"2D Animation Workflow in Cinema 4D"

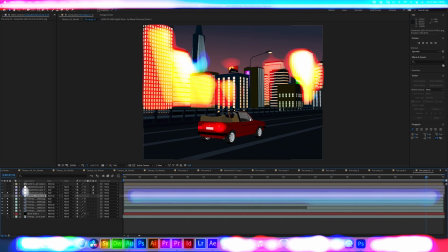12:24 That set to add just gives a glow effect that's only
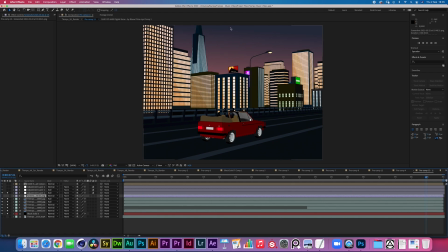12:28 present around all of the lights and all of the bright areas of your shot. Then there's another adjustment layer that's repeating that process, but it's blooming it out all the way to 197 blurriness. And that's really giving that glimmer glass effect.
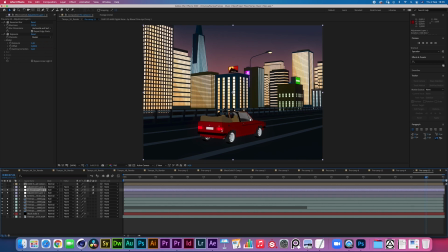12:47 Now, the reason why we wanted this is because it's a music video for a pop track, but except for that is we knew that we were gonna composite quite a lot of grain on there because we were trying to make some kind of grungy cel-shaded look that's coming straight from a film stock.
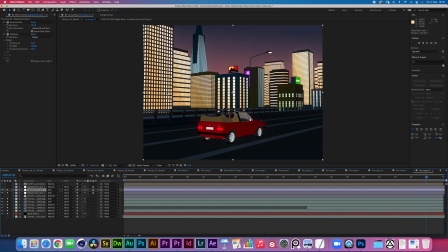13:06 So we knew that having a bit of that blown out look onto it would really interact nicely with the grain. Then we have one more adjustment layer that is changing some of the colors. We are giving it a bit more contrast, a little bit of exposure with a little bit of gamma correction.
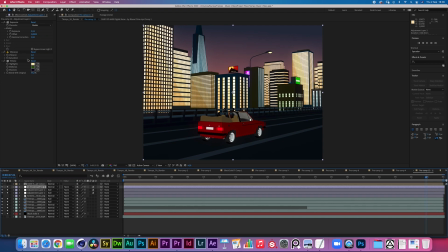13:23 Then the vibrance went up by 2. I don't know why, but, well, you know, sometimes that little 2 is fine. It's all what you need. Then a tritone effect. There is a tutorial in which I cover this on the Blauw Films channel.
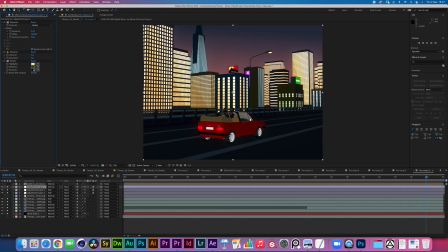13:39 A little bit of yellow, a little bit of green, and a little bit of purple in the shadows. Together, that gives a little bit more of a cinematic look to the image. You know, there's no shadow underneath this thing, by the way. So, if you want a shadow, you can just export a shadow pass.
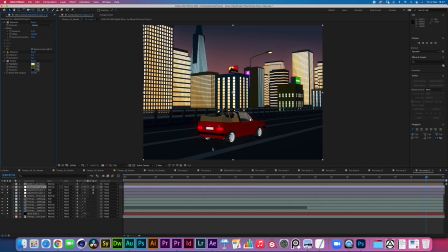13:58 We didn't actually use a shadow for the car, making really the car pop out. It looks a bit strange in some of the shots, but it's also, it gives that really cartoony look. Then on top of everything, I have these fireflies. Now, these are basically coming from a Canon 60D
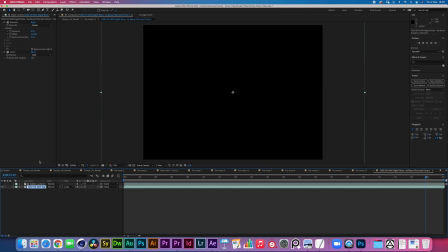14:18 6400 ISO footage of just blackness. And then if you crunch that down even further, you start seeing all of these fireflies from the digital sensor. It looks really strange, and we've used it before on the King Kamen Power Tools music video,
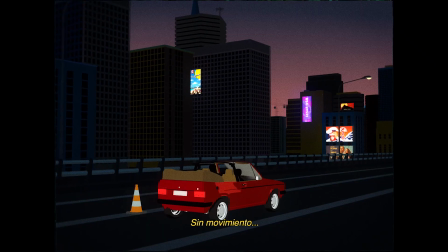14:37 but I feel like it gives a bit of a interesting look to the cel-shaded footage.
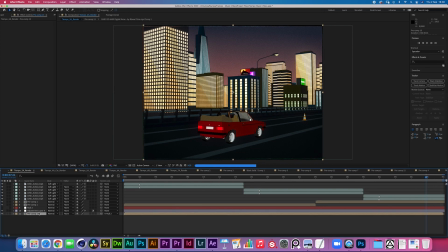14:42 We have pre-composed all of that together, and then here we have a adjustment layer with a camera lens blur and a bit of a vignette going on, mask set to subtract with a feather of 250.
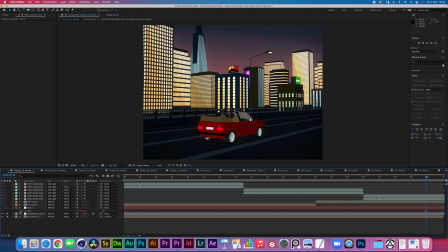14:58 We have a null object that has a wiggle expression under the position 11.5, just making a very, very small film jitter. On top of this, there is pre-comp 1.
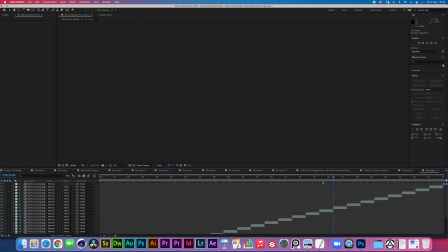15:12 Inside of pre-comp 1 is a Fuji film stock that is actually available for free,
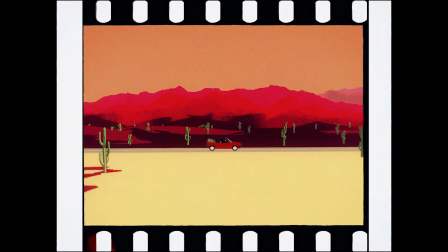15:19 that we kind of photographed these while we were doing this music video, and they just happened to be handy.
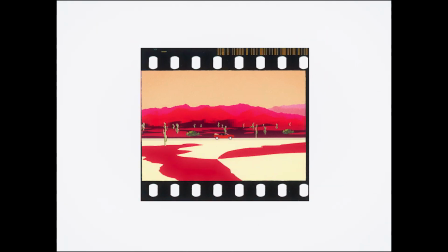15:28 And they're available for free on the ArtStation store, so links in the description.
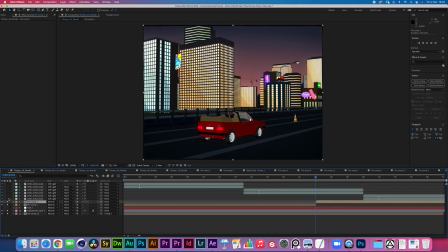15:33 We have that on top, followed by Cine Action film grain. The clean plate actually looks really nice. I don't mind the clean plate at all. But then the film grain really sells the total idea and also gives it that vintagey effect that really works,
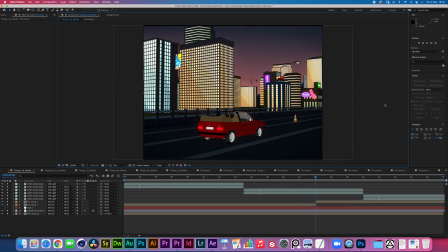15:50 in my opinion, with the nostalgia vibe that the track is creating. Yeah, I'm actually very happy with how everything turned out. So be sure to check out the video. I'll leave the link in the description below. It's a cool music video. I'll soon be making a new tutorial with Erick in which we kind of discuss how we set the
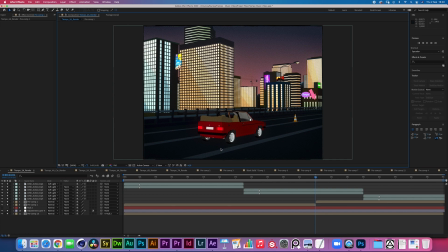16:10 cinematography up for this shot and how it was like kind of working on a 2D music video. Because a lot of the 2D-ness comes from how we framed the shot and how the compression is set up.
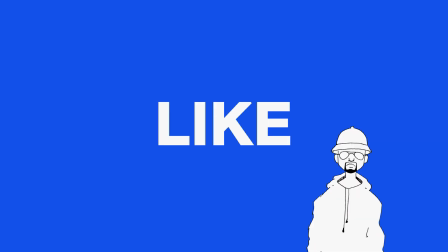16:23 Be sure to hit the subscribe button to check that out. Hope you have a good day and talk to you soon. Bye-bye.